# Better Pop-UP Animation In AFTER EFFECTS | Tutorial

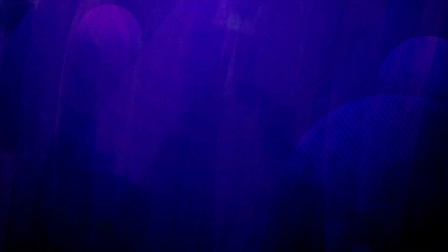[0:00]
Hey guys, in this After Effects tutorial,
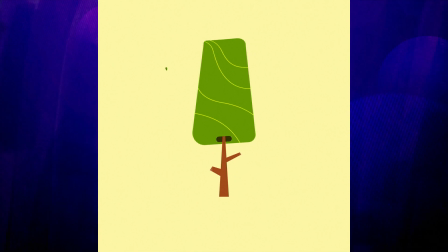[0:02]
we gonna take a simple pop-up animation and enhance it by adding a few simple things here and there to really make it stand out.
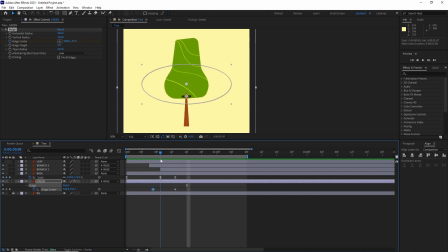[0:09]
Along the way, we gonna see some cool little tricks, so let's begin.
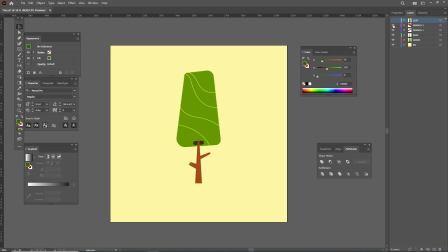[0:18]
So here in Illustrator, I have already made the artwork. As you can see, I have also separated them into their own layers, so it's easy to manage. Other than the tree parts, I have also made this leaf which gonna come into play later in After Effects.
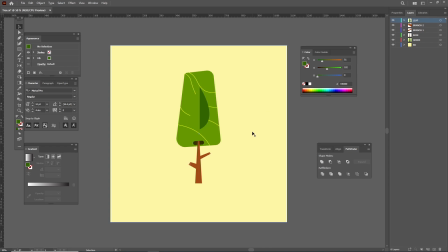[0:33]
So let's go to After Effects and get started with the animation. In After Effects, I imported the tree file as a composition.
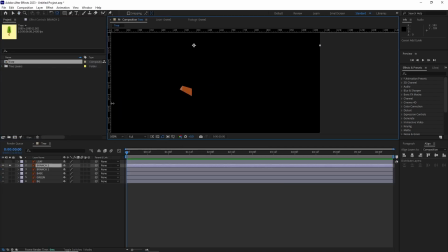[0:42]
I went inside the comp and started lining up each of the layers anchor point to their base.
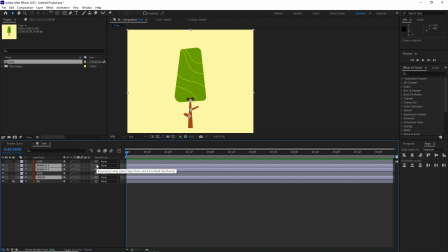[0:47]
After this, I selected the branch layers and the main green layer and parented it to the base layer.
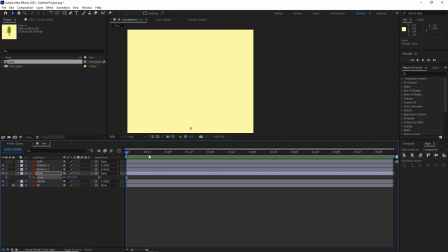[0:54]
Once everything was set up, I started animating the base layer scale to get a nice pop-up animation.
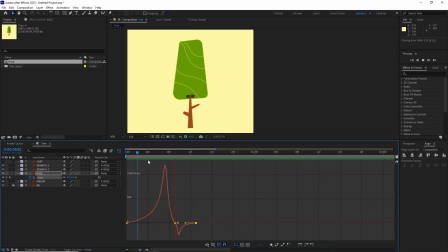[1:00]
Once I was happy with the keyframes I went into the speed graph and adjusted it so
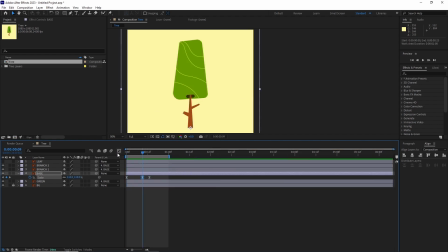[1:06]
it starts real slow and then we get a big pop and settles down at the end.
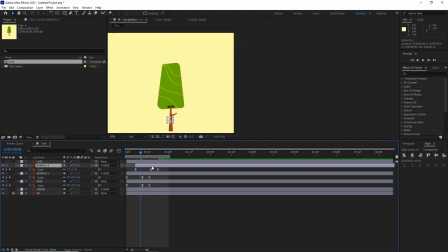[1:12]
After this I copy pasted the same scale animation keyframes to the branch layers and then adjusted their distance so they scale up a bit faster and then Then I offset both of the layers in the timeline to get a layered animation.
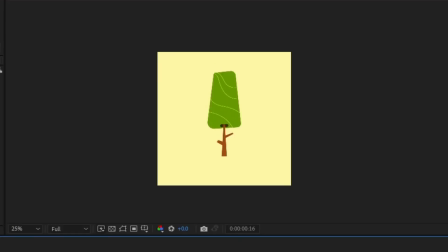[1:26]
And this is what our final base animation looks like.
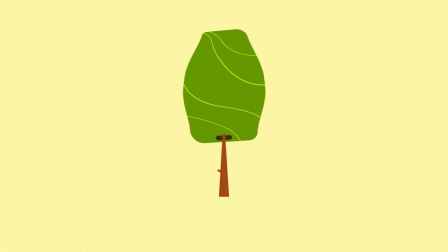[1:33]
Now let's add some extra spice to make it really pop. We gonna add an extra layer of animation over the scale animation and this is gonna create that cascading look which look more dynamic than a simple pop up.
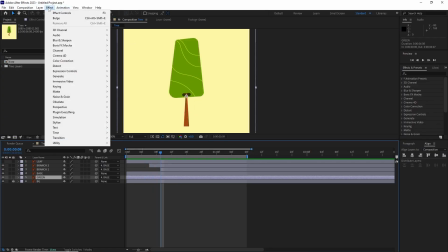[1:47]
So in After Effects I selected the green layer and went to Effect Distort Bulge.
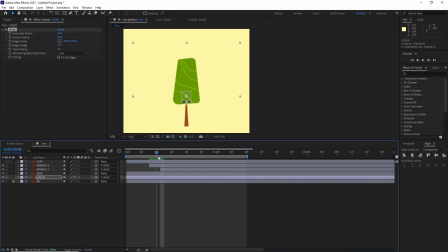[1:53]
I started playing with the horizontal and the vertical radius of the bulge. I also modified the bulge's taper radius to get a nice rounded look. After this, I animated the bulge center to line up with the scale animation. I turned them into Eazy-Ease keyframes and started playing with the distance till I was happy with it.
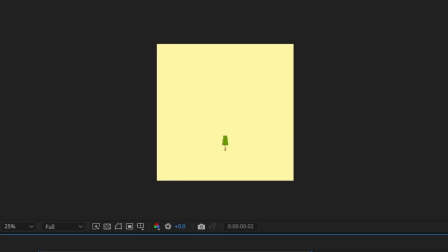[2:12]
And this is what we got. The next thing we're gonna add is couple of accent lines which gonna help the eyes to follow that animation. animation.
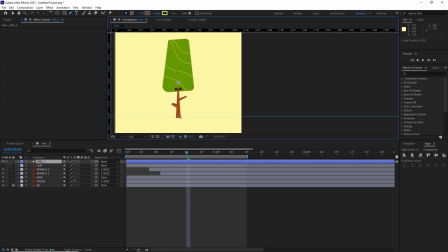[2:25]
So I created a new shape layer, renamed it Line Underscore 1 and started drawing a simple line with the pen tool.
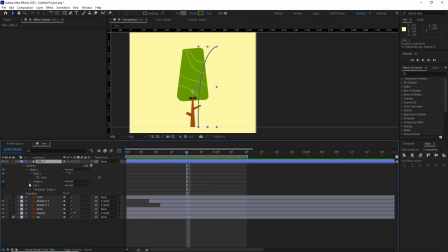[2:32]
After this I added a trim path and animated its start and end value.
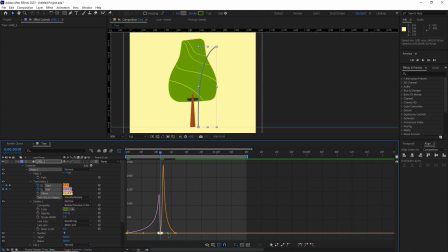[2:37]
I easy used the keyframes and went into the graph editor to really push the values of the path animation.
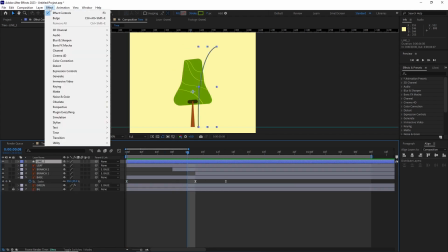[2:43]
Once I was happy with it, I went to Effect Distort Mirror,
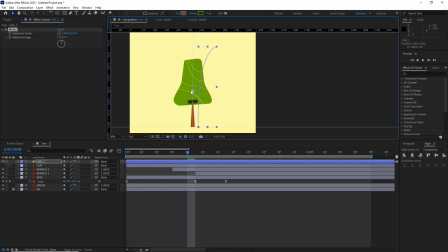[2:48]
adjusted the mirror's center layer and change the reflection angle to negative 180 degrees to add and copy to the other side.
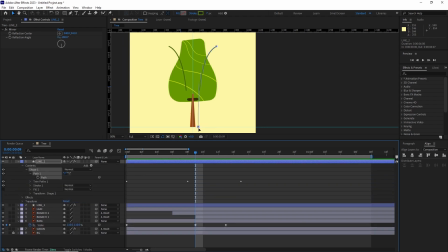[2:56]
After this I duplicated this layer and moved its path position and moved the
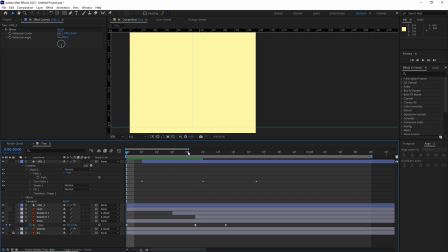[3:01]
layer forward into the timeline so it starts a bit later and this is what we got.
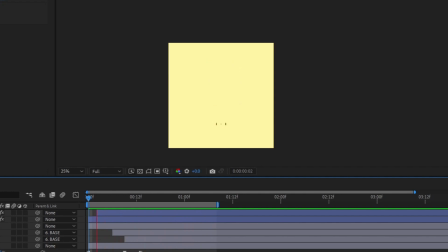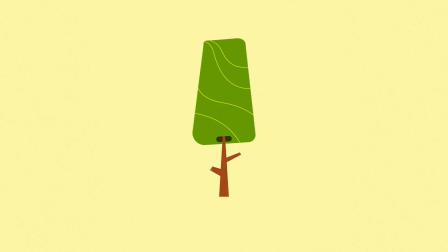[3:12]
For the final touches we gonna add some extra elements to the animation to really make it stand out.
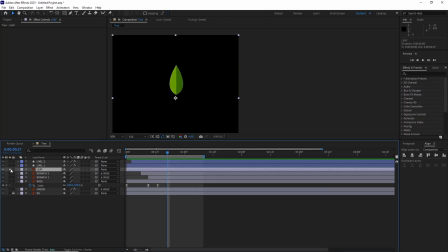[3:19]
Remember that leaf in the beginning? Now let's animate that.
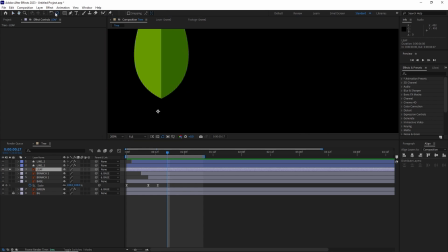[3:22]
The first thing I did was change its anchor point to the bottom, then I started animating its position and scale.
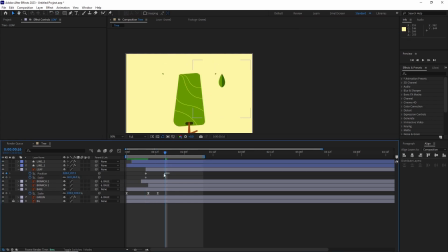[3:29]
I basically adjusted the motion path handles to get a nice arcing motion. Once I was happy with it, I duplicated it and changed the second layer's last position keyframe so it falls to the other side.
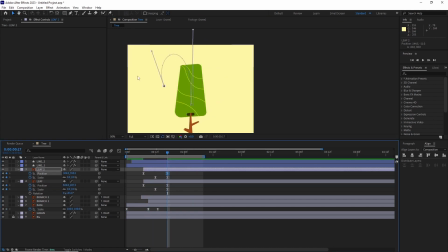[3:43]
I also shifted their keyframes and the layer in the timeline.
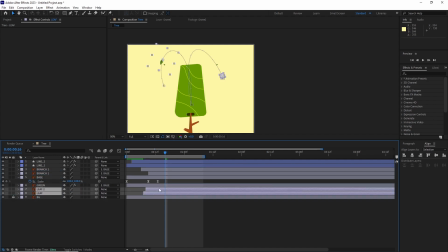[3:47]
I put both of the layers behind the green layer so it looked like the tree is blowing those leaves as it's popping up.
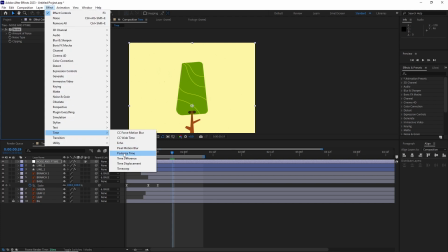[3:59]
For the final touches took an adjustment layer, added some noise and finalized it with some posterized time set to 12.